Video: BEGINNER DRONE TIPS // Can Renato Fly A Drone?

Hey guys, so today we are out in the field and I'm gonna try to teach you how to film with drone. And I got my good friend Renato with me. And how many times have you fly the drone till today? One time. So just one time. So today is your second time? Yes. Okay, so all the drone shots you're gonna see today are filmed by Renato. And I'm gonna give you 7 tips that will hopefully teach Renato how to fly the drone and same you. Okay, so let's start with intro and talk after.
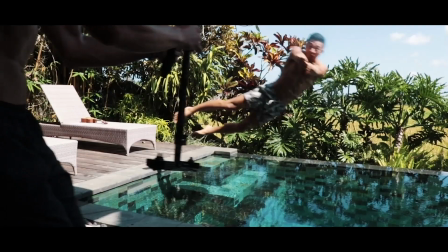0:46 Because I'm doing this for the thrill of it, killing it, never not in a million things I want.
So tip number 1 is to plan your shot in advance, because before you even start to fly the drone, because you don't want to waste the precious battery life. So what we did is we found a really nice composition here. We're gonna drive the drone through the trees. It creates a really nice framing, and we got a nice bridge over there.
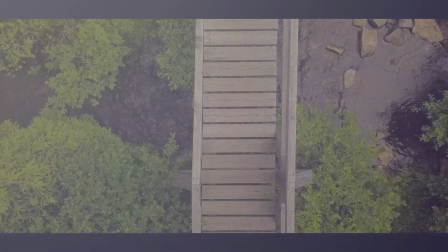1:11 We're gonna do a bird's eye view shot.
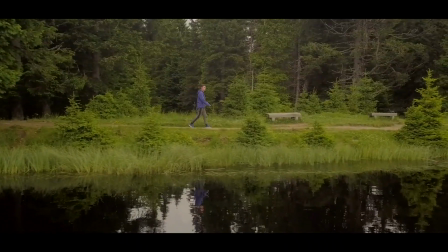1:13 We also saw a really nice reflection on the lake, so we're gonna fly the drone, Renato's gonna fly the drone low, and also he's gonna do a tilt reveal shot, which is one of the easiest cinematic shots you can do.
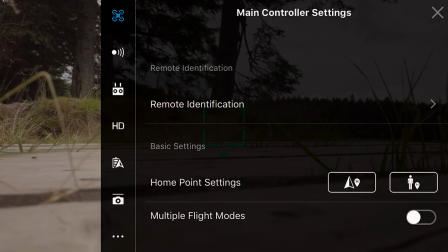1:30 But before we even start with filming, get your settings right.
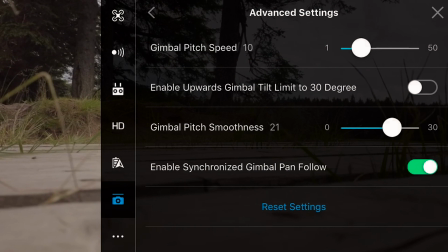1:33 These are my settings for the gimbal speed, so this means how fast the camera is moving.
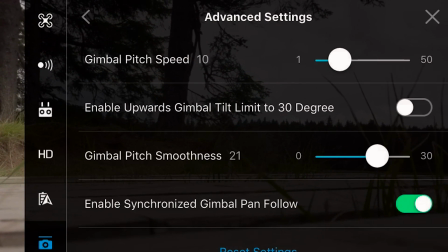1:39 You don't want it buzzing around, right, like an angry bird. You want the camera to move slowly with feeling, so you get a really nice cinematic shots.
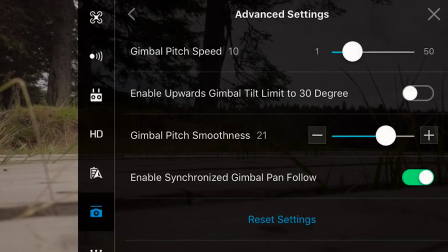1:49 So these are the settings that I recommend you do.
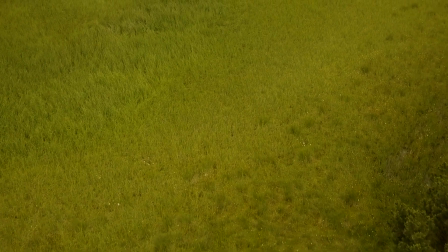1:52 And then tip number 3 is one of the easiest cinematic shots you can do is the reveal the scene shot,
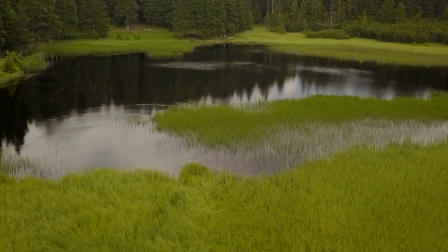1:59 which is used a lot in Hollywood. Basically what you need to do is point the gimbal, the camera completely down on bird's eye view,
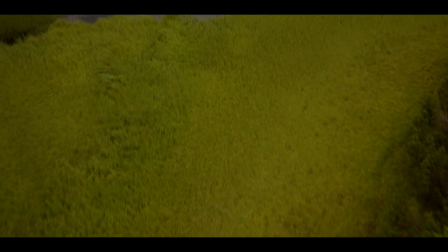2:06 then start flying the drone forward and at the same time push the camera forward so you reveal the scene.
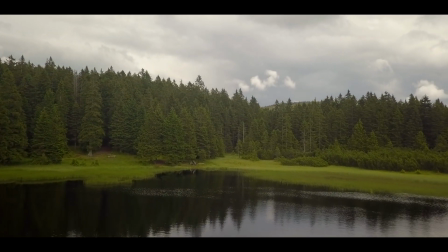2:14 As you can see, it looks really beautiful.
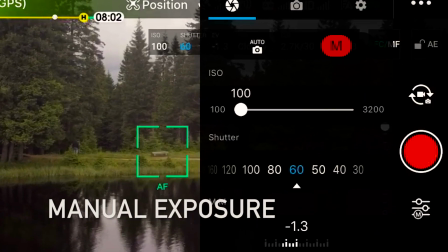2:17 Tip number 4 is that you have to do this in manual exposure, because if your exposure is set on auto,
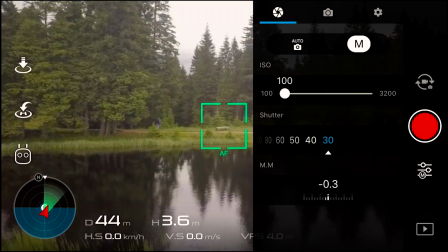2:23 it will automatically change because the ground is darker than the sky, and this just doesn't look professional.
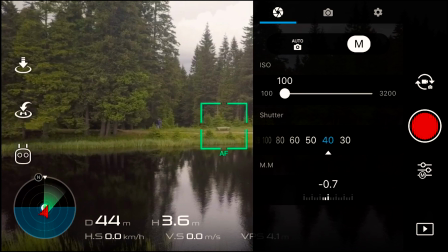2:31 So check the exposure, it needs to be on manual.
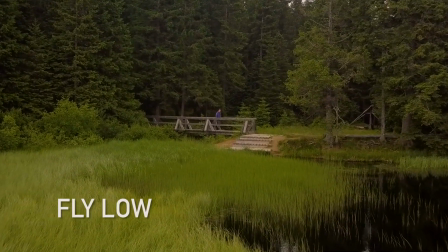2:34 Tip number 5 then is try to also fly low and maybe glide against something, because as I told you before, the trees create a nice framing.
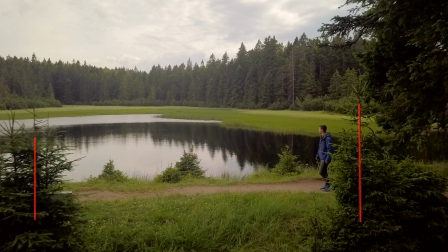2:42 As you can see here, it's a really good composition that's pleasing to the eye. It's something different, because usually I see people just fly the drone really high,
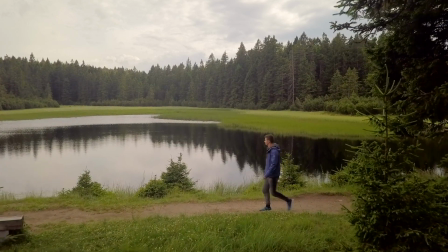2:51 and if that, you're missing a big opportunity to create a unique look.
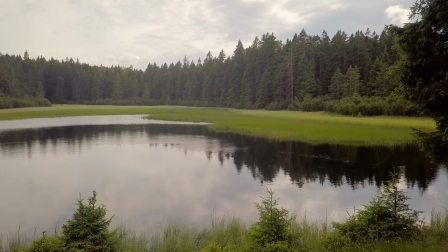2:56 So try to go and fly low, but of course be careful that you don't crash the drone.
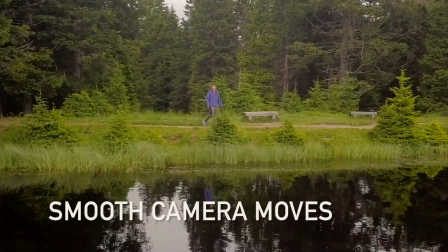3:02 Tip number 6 then is that all the camera and drone movements need to be super smooth and done with feeling.
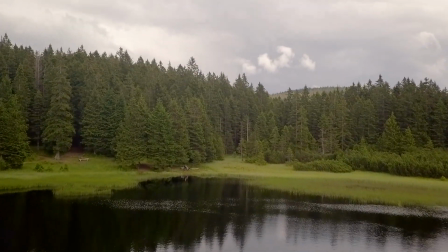3:11 What I basically see, a mistake I see beginners do a lot, is that this jerky movement when filming,
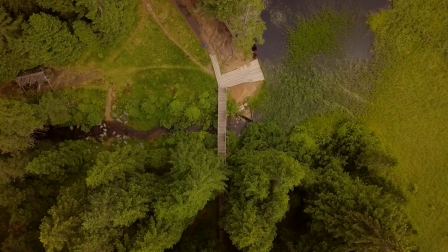3:17 because they're just buzzing around, and this doesn't look cinematic. You need to move the drone slowly. So there you have it. These are the quick 6 tips. I hope they help. We had a successful mission. The drone is still here. Renato didn't crash it. Thank you very much, Renato. Let me know in the comments below if you have any further questions regarding the drone videos, and if you would like to maybe see me do more of this action on the field type of tutorials. I will see you next time, next Monday, and we got hell of a week in front of us. Both of us are gonna join an event called One Life Rally, which is basically 1 week road trip with luxury cars. 50 luxury cars are gonna go from Venice, this is in Italy, south to Romania, in Mamaia, and I'm doing videos for the company. Renato is doing photography, so we are really excited, can't wait, and we'll see each other on next Monday. Be good, guys, bye-bye. PS, so you remember the tip about the auto exposure?